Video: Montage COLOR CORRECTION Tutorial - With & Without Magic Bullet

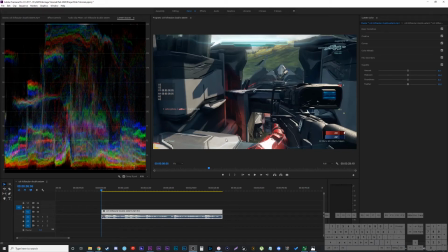0s
Hey everyone, in this video I'm going to show you how I color correct my montages.
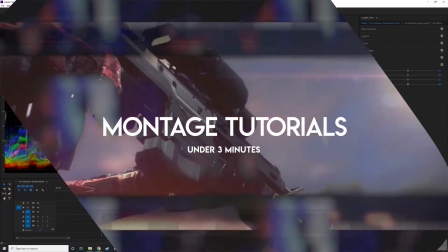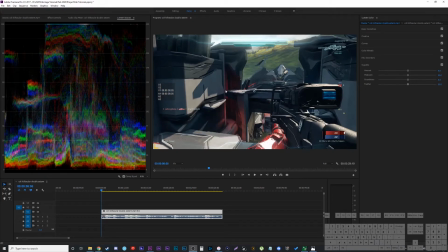11s
I'll do this in two separate ways. One way where I use the plugins that I prefer to use, and then I'll do it with the default plugins just built into Adobe Premiere.
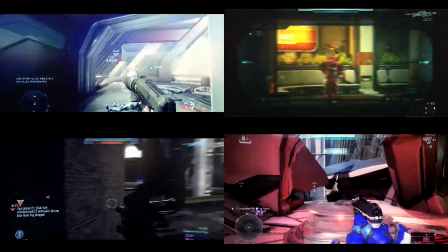20s
Now disclaimer before I begin, every map has different colors, different lighting, and even within the same map there's different colors and lighting.
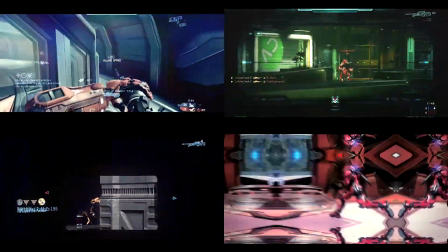26s
So color correction will always alter and change and adjust to whatever is on screen.
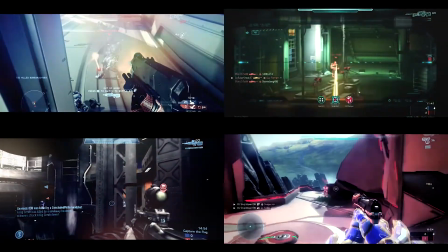30s
So for this one I'm just going to show you the basic color correction I like to use on this is the Colosseum map in Halo 5 but it's something I would apply
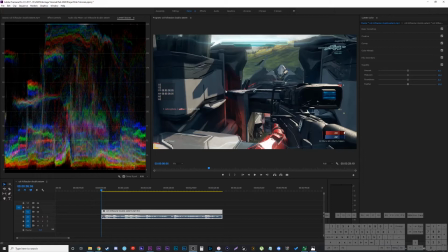36s
at the beginning to almost all of mine and then adjust to match or better fit the map and coloring later. The two plugins I used originally are from Magic Bullet. I used Magic Bullet Looks and Magic Bullet Mojo.
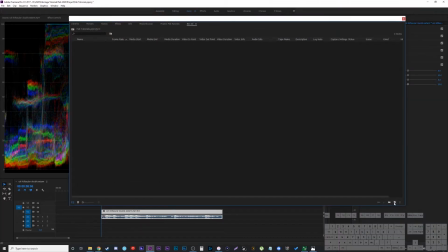47s
I add a adjustment layer to do that. You just go down here new adjustment layer.
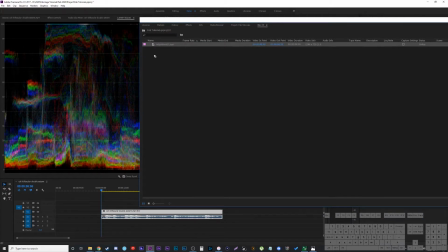52s
I have to bring it over because I'm using multiple screens so sorry it looks a little funny. Stretch it to as long as your clip is.
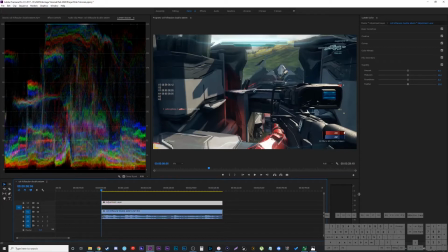57s
It could be just for the Colosseum clips or you could have this as a default over your whole thing. Now the first thing I like to add is Magic Bullet Looks. So I just type in looks, go down, find Magic Bullet Looks, slap that on there. We'll add Mojo on later.
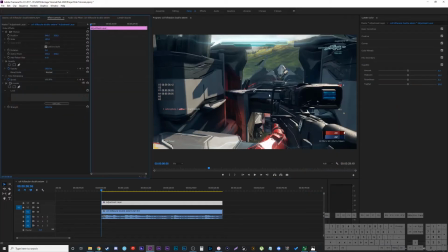70s
So now I can go into my effects controls. You'll see looks is here. Obviously nothing's happened even if you turn the layer on and off because it hasn't been any looks applied.
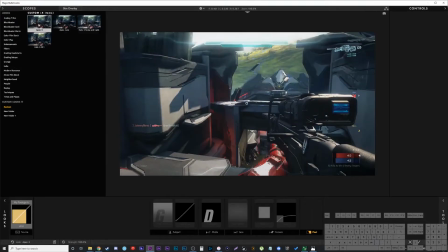78s
Go edit looks. Now I have some of my default ones up here and we're going to just mimic one of the ones up here but we're going to start over with it.
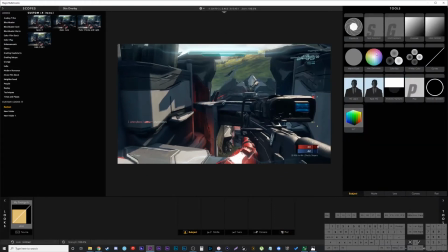84s
So the first thing I like to do is you click into subject here bring your tools over and I find the gradient exposure because I like to have
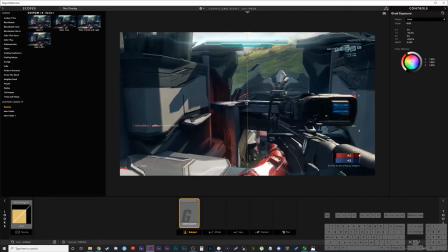91s
the top a little brighter than the bottom so we hide that when going to tools you can see you can light the top from the
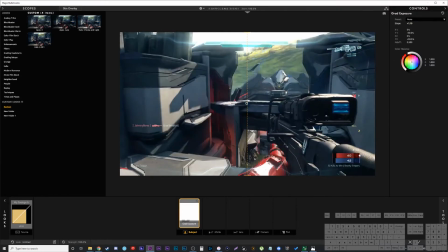98s
bottom like a gradient obviously you don't want to go crazy like this bring it up say maybe say 0.9 which is still pretty bright and like I said it'll vary per map and then the next thing I like to do is bring up the blacks a little bit it's kind of like
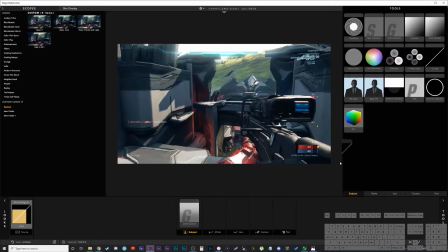110s
an artsy thing a lot of people do with their wedding photos and everything now I know my one wedding photographer friend hates it but
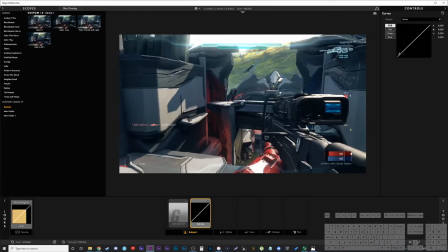116s
I don't mind it so I bring over the curves and I'm going to play with just the bottom curve here of the black and white so you're going to
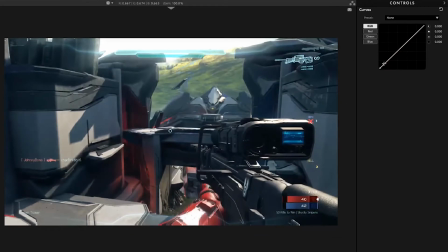123s
basically add a fade this is way too much but the idea is let me add a second button here second control so I only am fading the blacks I'm just going to fade it up a little so because this footage I'm working with is lower quality and then say like a nice 4k
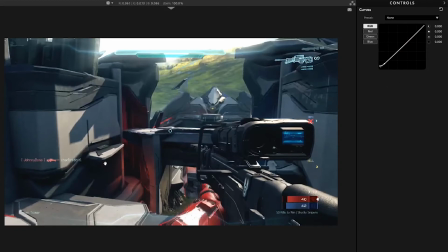139s
or 1080p footage I have to work around that so this is one way to kind of hide the lower quality by bringing up the black slightly.
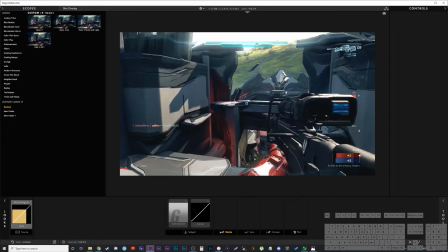146s
The next thing I like to add is a slight diffusion which will take all the highlighted bright areas and make them glow slightly.
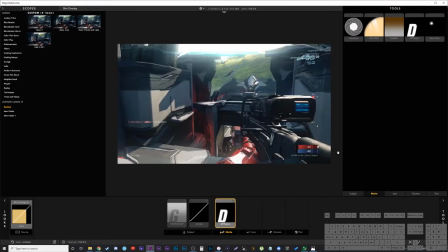153s
So I go into matte, go back in your tools, grab diffusion and here you can play around with it a lot to find what you like.
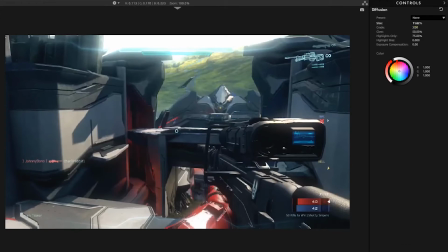158s
Now let's go like a 10, 11 area. The grade you can play with this here goes all over the place. I don't want it up too much because it looks blurry so I'm going to bring it down to basically a 2. You can play with the glow too obviously sliding it all around and something around 60 looks great highlights only i'm going to up that
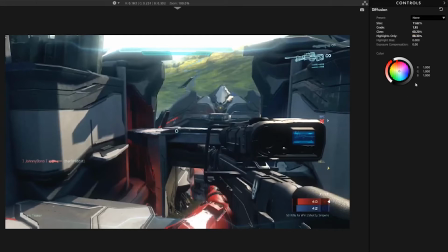173s
more because i do want it to be highlights only i'm going to go 88 and then i'm going to grab the color of what it is so it's mainly highlighting or turning it to white i'm going to turn it to a light blue so you can't see much here but basically if
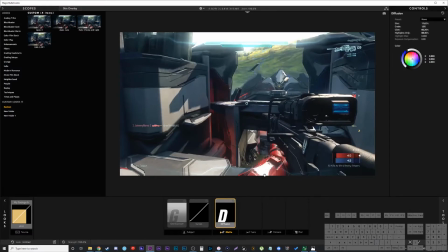186s
you turn it on and off you can see the subtle subtle stuff you did again because the footage is lower quality it's kind of nice to add a little bit of a blur a little bit of a glow just adding something to it here next Next into Lens, I like to add a vignette,
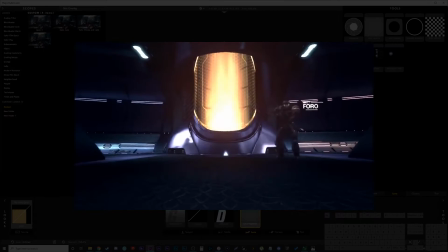199s
and this is a vignette I actually copied from the old Avengers montage that Muggsy and CJ knew did.
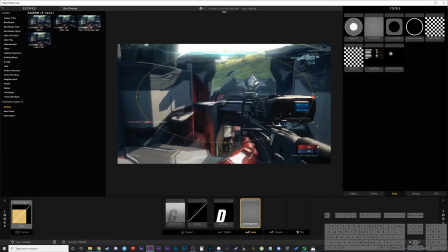206s
Instead of having the vignette right in the center, they brought it up slightly, let's see how I have it here, can't really see much because it's a very, very light vignette.
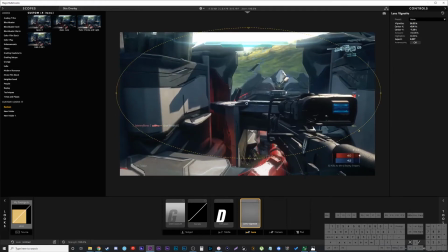214s
Let me go into controls and you could make it a little larger there and you could change the amount and everything too, like make it darker. The idea is just to have like a subtle vignette where the top is still bright so the action and the focus is mainly up here next i actually add noise into it so i go into camera and go renoiser